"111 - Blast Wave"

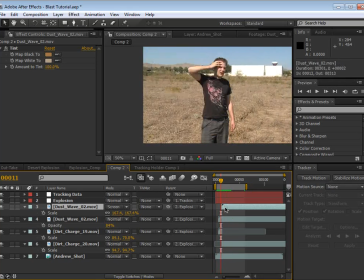20:47 So, but like I said, we want to go ahead and switch that back. We want it to blend nicely. Sometimes people run into this problem in compositing. They really want to make sure their effects get noticed, and so they exaggerate them, or they make them over the top.
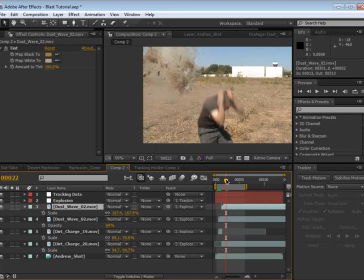21:02 And unfortunately, it does the opposite effect. It actually makes us recognize and say, oh, wow, that's not real. And it's funny how doing something and making it as seamless and as invisible as possible actually gets the more intense reaction to it.
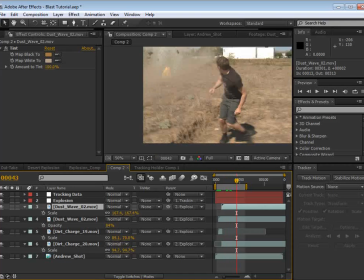21:18 So, you can keep that in mind. Moving on.
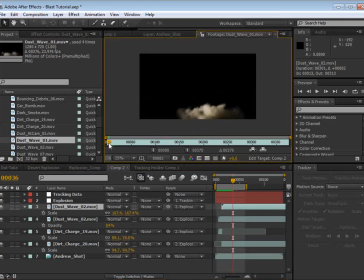21:22 So we have some other dust elements that are really cool that'll probably work in here towards the end.
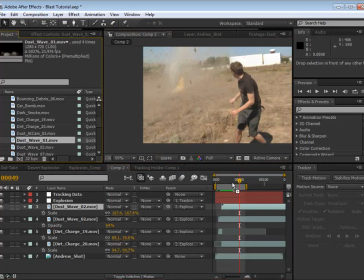21:28 We want the whole frame to just be full of dust.
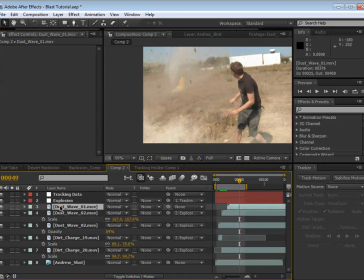21:32 So let's copy this tint and paste it to this new tint here, and maybe make this one a little bit brighter. And let's offset this. Let's see. So what's cool is the camera comes over here and it pans over to the right.
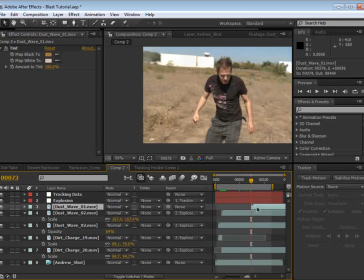21:47 And that's when I want to kind of introduce this. So we don't actually see it coming and getting us, but it'll just sort of be there. We'll scale it up nicely and maybe even fade it in so that we don't see it just all of a sudden appearing.
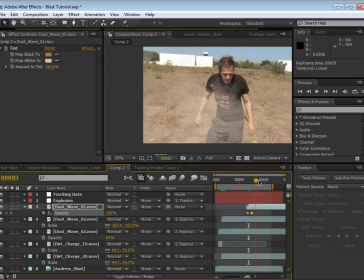Let's see, what can we do with this particular dust? Well, parent it to the explosion there, and we probably should add
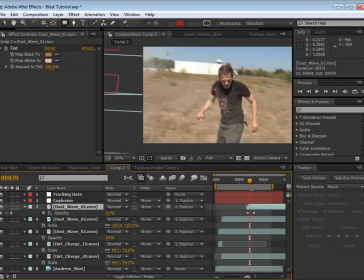22:17 a mask to hide any of the hard, sharp edges.
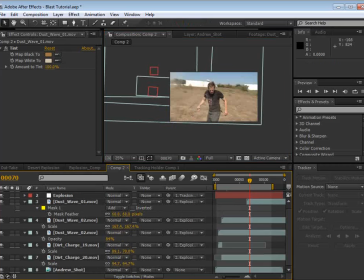22:22 So we'll feather that out just a little bit. So let's take a look at just our elements without our action star in there.
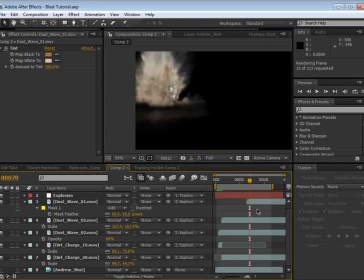22:32 And by action star, I mean, hobo. All right.
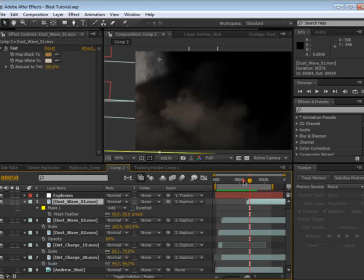22:40 So that last one, it looks like it comes on a little bit abruptly,
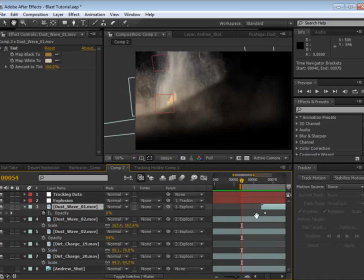22:46 which might be okay once we get the shockwave in the next couple of steps,
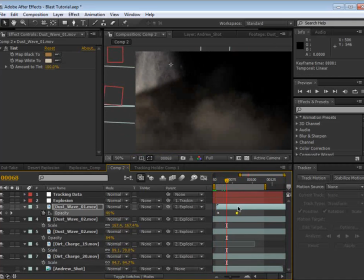22:51 but we might just slide it over and just make the fade in a little bit slower so that it seems like it's traveled a further
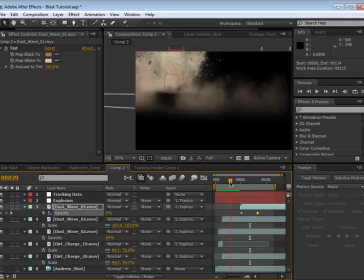22:59 distance. So it's kind of interesting to look at it like this because we can see things like this sharp edge right here,
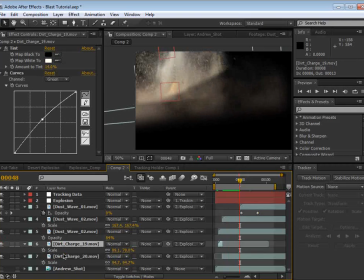23:05 and we might find that element and just feather it out a little bit more,
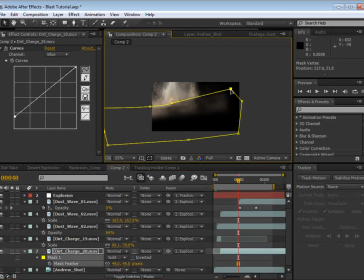23:11 or adjust the mask so that it doesn't get chopped off as much.
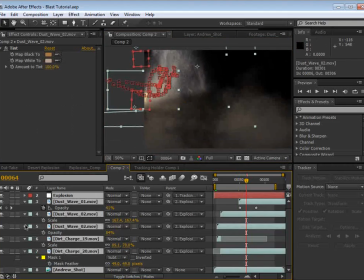23:16 Now this actually brings up another idea, and that is to have a lot of elements going at the same time.
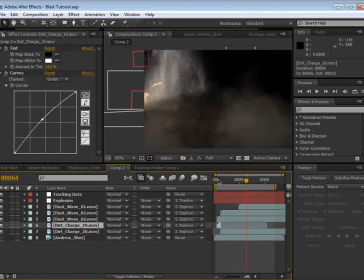23:24 So remember, we used that dirt, that compacted dirt.
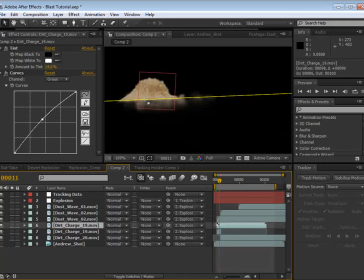23:27 Well, let's duplicate that, take a second copy of it, put it behind the first charge.
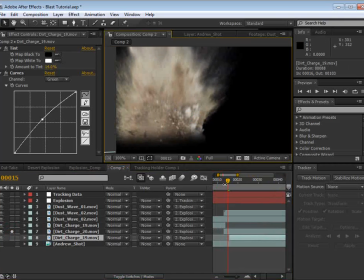23:34 We'll put it behind number 20 here with all of the debris, and slide it in there.
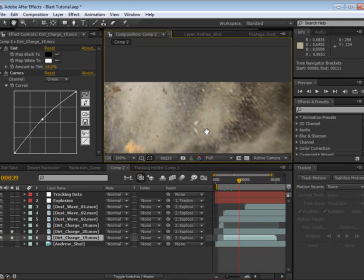23:42 And this way, it actually looks like an even more impressive explosion because we have all this sand and dust being kicked up as well.
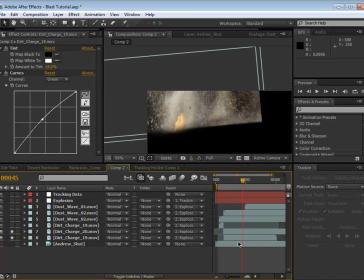23:49 We want to be careful about the sharp edge here, so let's go ahead and add a quick mask.
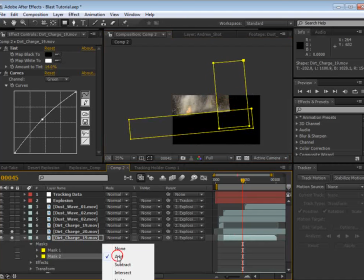23:56 Let's see. And we'll set it to subtract, and we'll feather it out.
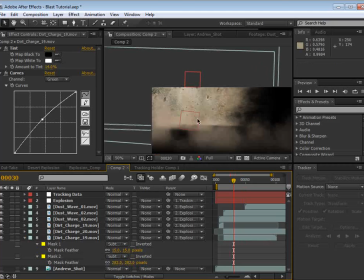24:03 So that just kind of helps blend it in, and if we look at it in the actual composite, we should be in pretty good shape.
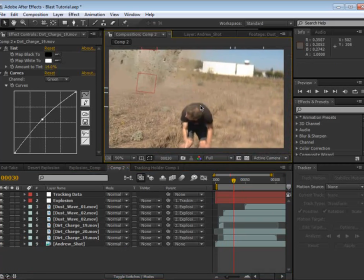24:12 One of the keys is just hiding any kind of geometric kind of shapes. You don't want any sharp edges that your eye can kind of focus on, and as long as you keep it fairly soft on those types of elements,
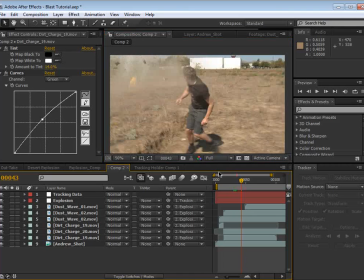24:25 it's very hard to pick up on it. Now we have another problem. We have to obscure myself, and so that I'm in front of all of that debris, but we can talk about that in a little bit. I would probably just say let's feather this ground mask a little bit more,
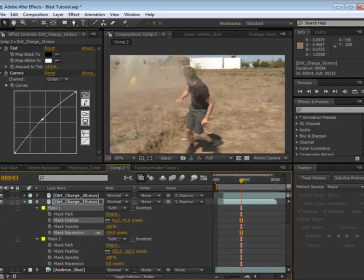24:41 and you can actually, in addition to feathering, you can also change the expansion of the mask, so grow it or shrink it to get it just right.